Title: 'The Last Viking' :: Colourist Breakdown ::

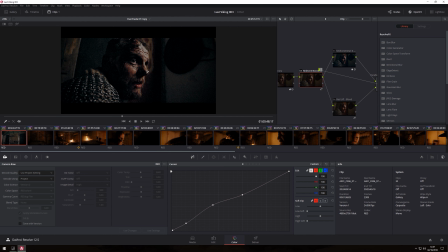It's just to boost the information that's already there, the hard work that's been put in by the DP, but you're just pushing it a little bit further just to give a slightly contrasty look, but without boosting everything else. Then if you come up to this mid-tone detail, and if we zoom in,
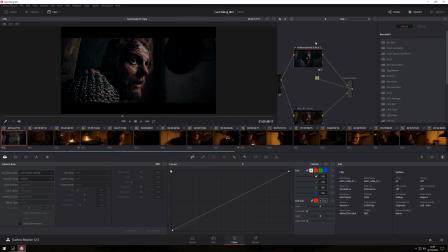blue, there's a blue saturation. So basically I've added some blue shadows, some blue tint to the shadows, and put some mid-tone detail in. So if you can see that without and then with, it's kind of cooling down the shadow area but keeping certain flesh tones intact.
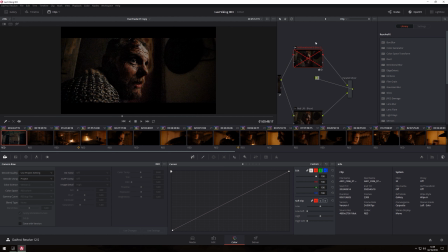Okay, and adding some sharpening just to those important areas where we want the viewer's eye to be drawn. Okay, in the mid-tones. So that's just sharpening to the mid-tones.
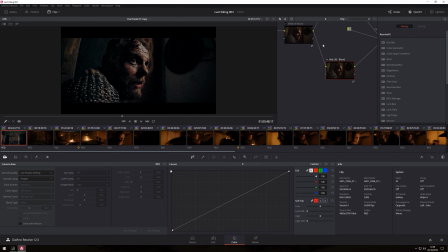And then in this one, as you can see, it's a red lift to accentuate the blood. So if we take that away, if you just focus on the lip area, the cheeks, and if we were to go to where the shot is particularly, the blood is well lit, so here say,
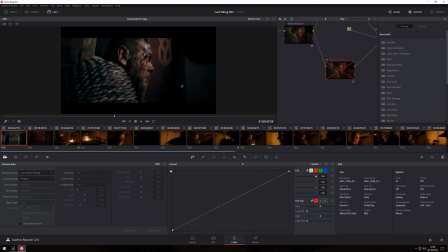and I toggle that node back on, you can hopefully see in this little recording that we've boosted that red colour.
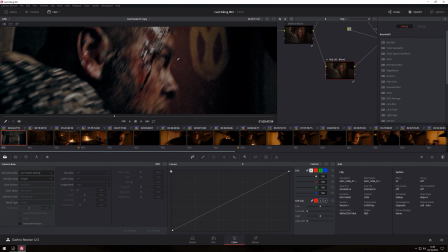So let's zoom in this area in particular, getting to a point where that blood is particularly well lit, and obviously because it's well lit, it's well saturated. So there you go. We haven't boosted it too far, but if you look at it before and then afterwards, you can see that there's a real lift in saturation.
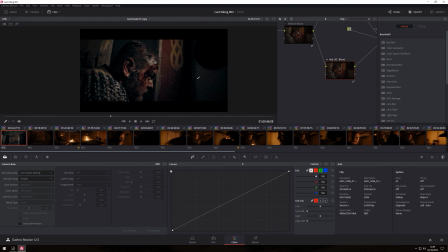Also, what's going on here is I've got these bars on to this output blanking. This wasn't in camera, so if you were to come to where it says timeline, output blanking, and reset it and take those off, you can see the 16:9 frame that's coming off the camera.
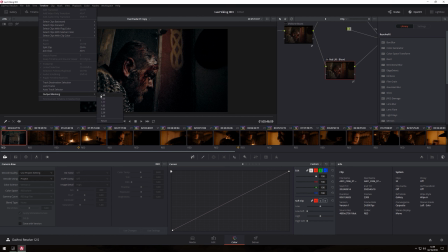But again, as on request of the filmmakers themselves, they wanted a 2:39 CinemaScope blanking, which is what we've got here. Okay. Also, you'll notice that all these nodes currently are sitting in the clip.
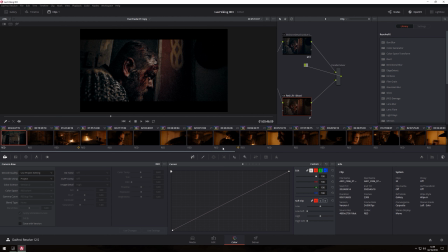Okay. One thing that's been applied to the whole timeline, the entire film, are some other nodes. So if we were to toggle to the timeline, you can see that you can add nodes that affect the whole timeline.
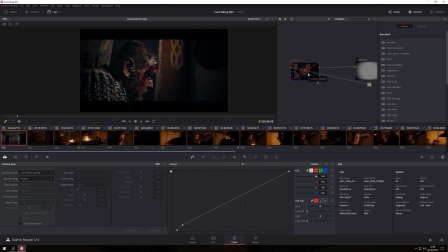Now if I was to toggle this one off, you can see that what that is doing is just shifting the black point. And again, that came from working closely with the DP just to accentuate the black point of our footage.
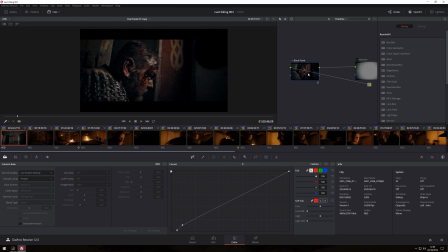Okay. Also, what we've got is a vignette, so which is literally a simple, if we were to come here, you can see there's a simple circular
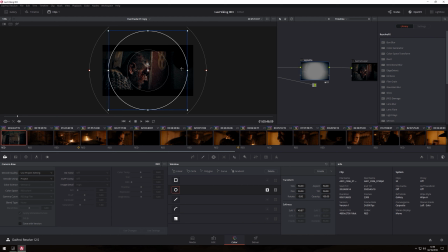power window with a large feathering, and you can see it in the node there, and in that you can see that the whole the highlight area has been brought down, but also the midtones have been brought down and the offset's been brought down. So if we were to look at the primary bars,
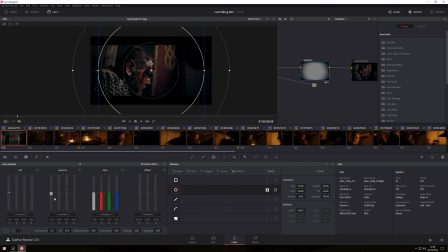you can see that the middle lot of gamma has been brought down in particular, just to bring down the mid-tone details. So if I was to toggle that on and off, you can see just draws the eye in
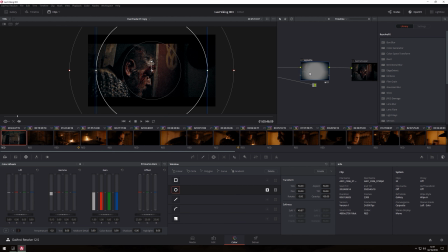to the center of our frame, but also gives it that quality of a that's right for the genre possibly, and is right for the mood of the piece. And lastly, but one of the most important things I always do on my timeline nodes is have this final node prior to the output,
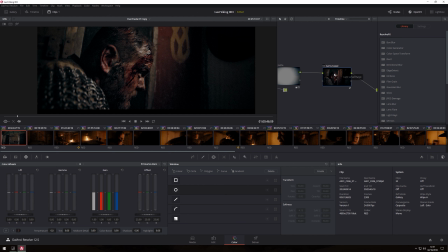which is my clumsily labeled as gamut legal.
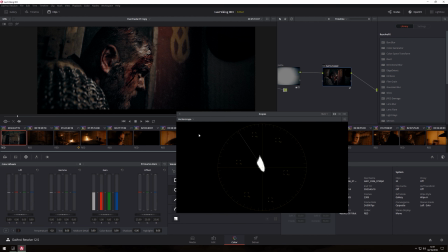But what this is if I was to bring up my scopes and you were to look at the waveform,
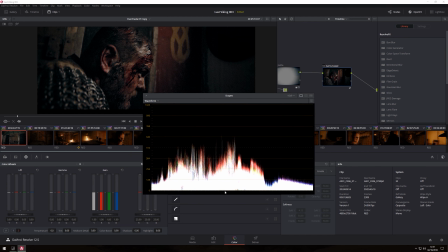and you can see we've really crushed that black part down at the bottom.